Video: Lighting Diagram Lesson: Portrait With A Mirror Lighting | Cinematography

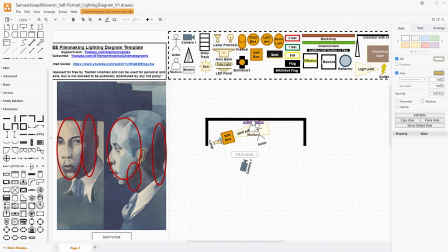8:15 So the idea with this is that the light is going to be being softened some by it being about a 2-foot softbox, but we're not going to have it be super, super soft, because I still want to get some of this shadow to not be
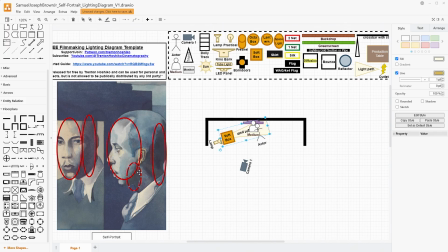8:33 fully filled in by the light being so expansively spreading around and bouncing around. I want to be able to get this hard line on his face. Now I think he has pretty distinct cheekbones and jawbone there, and that definitely helps with that.
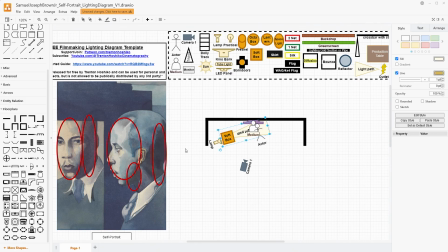8:50 But we want to, give it the best shot possible. And so what we'd do is we'd have this 2-foot softbox. If this is then looking too soft, you could do a 1-foot softbox, and that will be spreading your light some, but not,
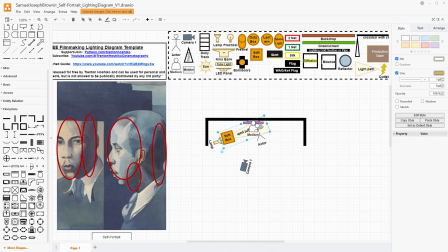9:06 taking it too far away from being a little bit harder because of the size relative to your subject. I think the 2-foot softbox to me is a pretty happy medium, and we will be raising this up so that it tilts it down at roughly a 45-degree angle, because you can see the line right through there.
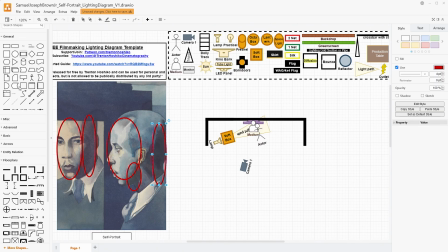9:23 I don't often use just the line, but I think it could be important this time. So that line kind of bisects his head in this way. So that tells me that it kind of is a little bit top down, and that way we do get enough on the top of his head here.
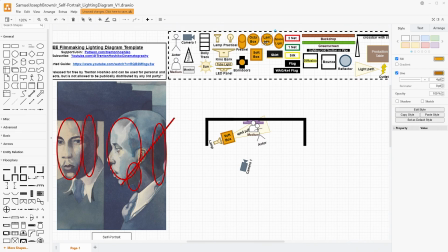9:38 I wouldn't use something like a lantern because I think that would spread the light out too much and we wouldn't necessarily get the shadow nearly as well as we do here. And then the actual blocking here makes a difference because we want to make sure that the actor's head is turned so that the far right side,
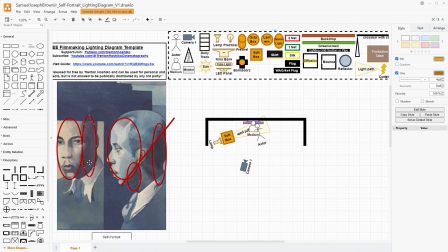9:56 which is away from the camera, is being, blocked from the light. And the left side here, we want to make sure is facing the light and open towards it. And that's why our camera placement is right here at an angle so that we match the flatness of his face, compressing him,
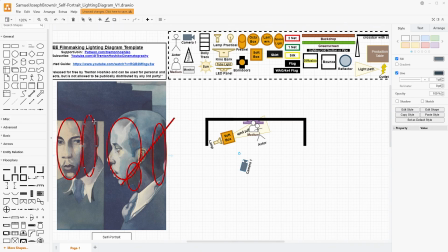10:15 while we get the angularness of the reflection and we can see all of the detail of the face more clearly as if it's almost facing the camera directly. And really, I think this is how I would light this. It doesn't have to be extremely complex.
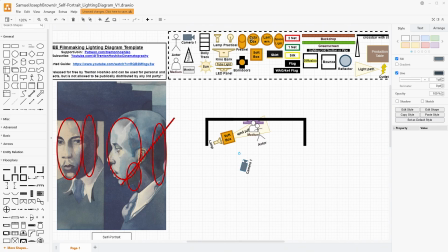10:34 You could have differences of switching out the octabox or the softbox, right? That kind of thing. I would say that with just one light, you probably won't have enough light in this room, so you might need a space light or a lantern to actually just light the whole space.
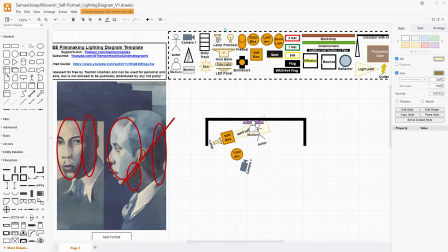10:49 I'd kind of put that on our key side and have another lamp with the lantern or a space light. Both of these are reasonably cheap options. I think the lantern is a little more user-friendly for most folks.
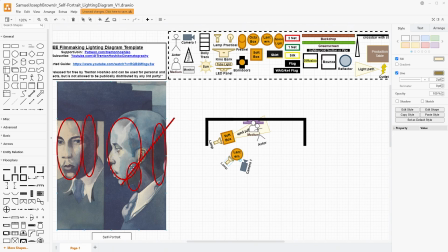11:05 And this would just help bring up the exposure over the entire space. To make sure that we're getting a dense shadow, you could do something like a wag flag over behind him, somewhere like this. You just would need to be aware of not catching that in any sort of reflection.
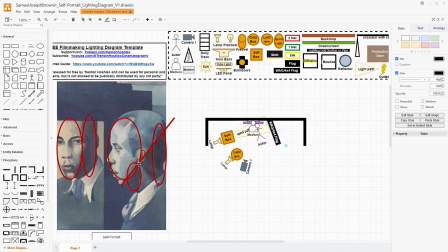11:24 But you could do a wag flag to help pull those shadows, especially at the back of the head and that cheek down. If you don't have a wag flag, if you don't have a big sheet of duvetine, this is definitely more on the optional side, but I think that you would need the lantern to help just get that general exposure that you're looking for.
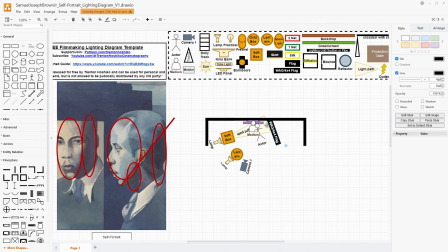11:42 And like I said, the color grade here is going to make a difference. We want those blue tones. We're going to protect those whites though. They're kind of creamy-ish whites. This one is ever so slightly blue and this one's ever so slightly tan, but his face in the quote-unquote real world is blue and the face in the reflection is more tan.
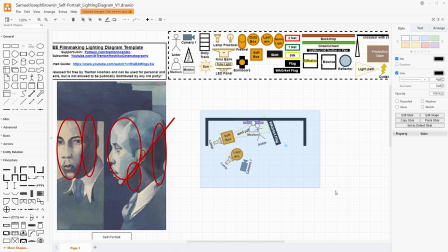12:01 And that's something that I would love to replicate. So how do we do something like that? Well, I think that if you just want to get the lighting like this, or you're lighting for a mirrored shot, this would work.
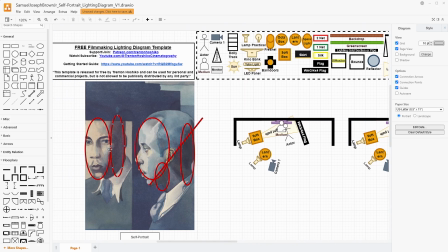12:14 But let's say you want to also try to do this color stuff in camera.
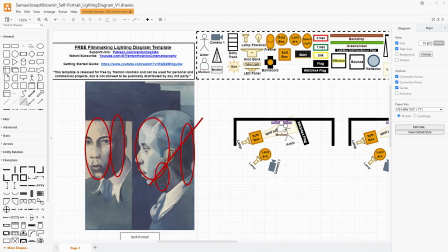12:22 I would think that it would be kind of difficult, but not impossible, where we take a orange gel and we put it on the side of the softbox to try to just tint the light on the mirror side just a little warmer.
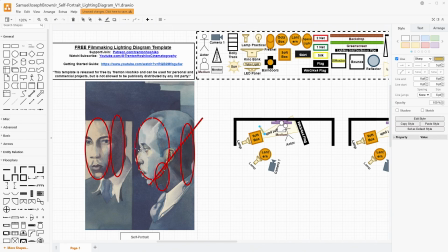12:41 You would still get some of that on the front of the face here, but it would also at the same time mostly affect the side of the face that we are seeing in the mirror. That may or may not be something that works for you.
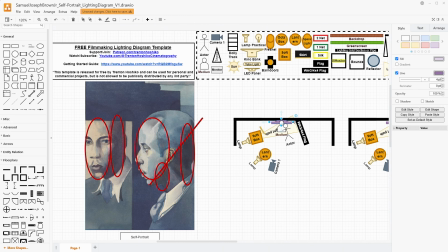12:56 The way that I was kind of initially thinking about this, that I think would be a really fun little trick, a very, to my mind, filmmaking type trick, would be to put the gel material,
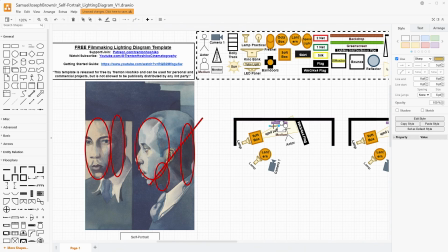13:11 like a straw or something even lighter than a straw, over the mirror. So that the mirror itself, you could just cut it to size and install that into the mirror's frame so that the entire reflection from the mirror
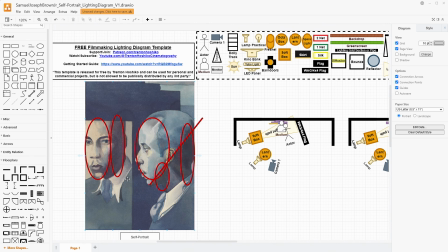13:27 is gelled into this tannish, straw yellow, warmer color. And I think that that's, to me, something that's just a very classic filmmaking trick. We're doing this in camera right in front of the audience. The audience has it all laid out right in front of them.
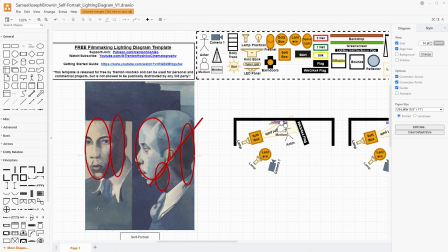13:46 And this effect makes it so that the reflection, no matter what angle you're at, no matter if you have the softbox, blah, blah, will always be slightly warmer than the cool tones of the world around our subject.
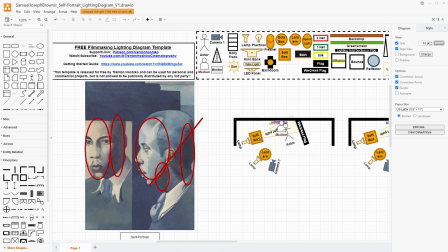14:00 And then you could, push the color of the light from the softbox with some blue gel. You could do that. You could then just wait for color correction in post, but having this be this more tan in camera will also make the rest of the scene look more blue no matter what.
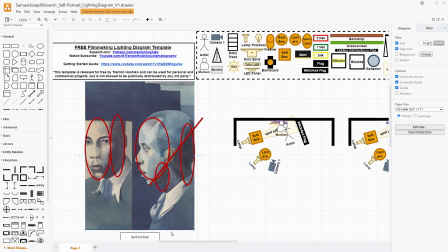14:19 You can also have this down to some costuming choices, a blue sweater, set design choices with the blue wall back here. There's a couple different things going on to help us manipulate the color, but I think it'd be really fun to put the straw gel directly into the mirror and pull off that color correction all
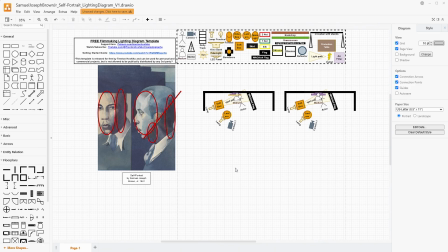14:38 practically right in front of the audience. And so this is one way to work with a mirror shot like this and plan how to get your angle right. Really, like I said, the blocking will make a difference here to make sure that we get the frame exactly how we want it to be, with how the eye contact works with the camera,
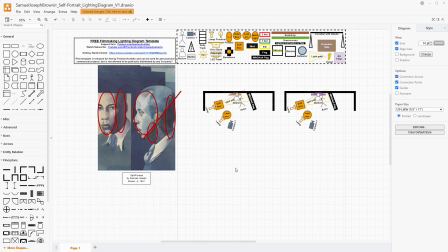14:56 and the flatness of the face in real life to the wall and to the mirror, from the camera's perspective. But this is how I would light something that needed to use a mirror in it for a close-up like this.
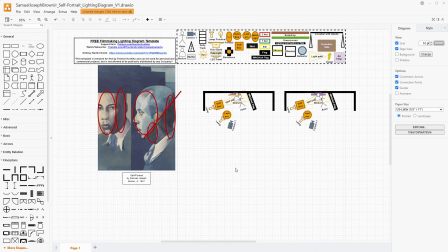15:11 And kind of as a bonus, how I would do the in-camera practical trick of grading that light so that it's warmer versus the blue tones of the real world. You can see that visual separation of the reflection of self versus the self in the real world.
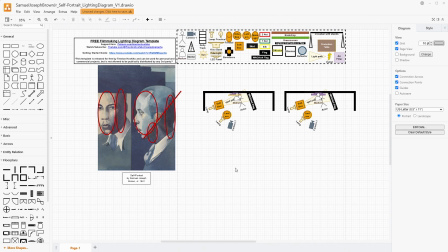15:29 And I think that that's something that's really interesting to explore in the idea of a self-portrait. So I think this is a really, really cool example and a really cool reference image to work with. If you have any questions or comments about my lighting diagrams, as usual, please leave them in the comments down below. I really love getting comments.
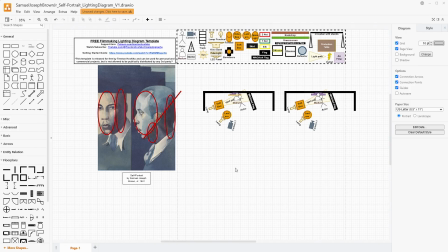15:44 I really love hearing what people think about these things. I love hearing people be nerds about art just like I'm being. As I said at the beginning, if you want to pick up my free Filmmaker Tools template, you don't even have to sign up for my Patreon, but the Patreon link is down in the video's description,
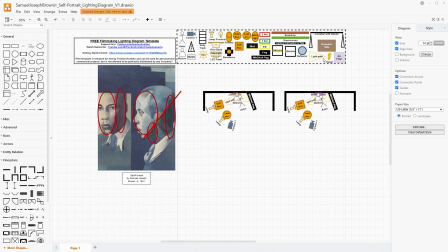15:58 and you just go there and download it and you import it into Draw.io. If you want to figure out how to do all those kinds of steps,
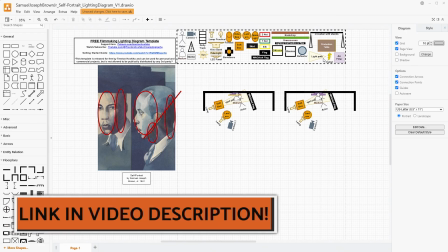16:05 I have a guide video that I'll link down in the video's description that helps people get started with using my Filmmaker Tools template for Draw.io.
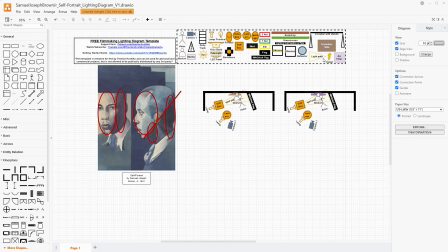16:13 If you want to join my Patreon, I'd really love to have you. I am trying for 200 members.
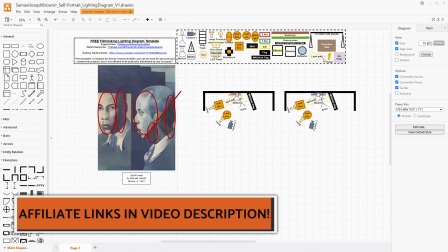16:18 If you want to pick up the kinds of equipment that we've been talking about here to make a shot like this,
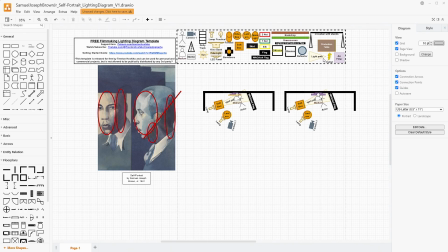16:22 I do have affiliate links down in the video's description, and those help support the channel at no extra cost to you. If you did like the video, please give it a like.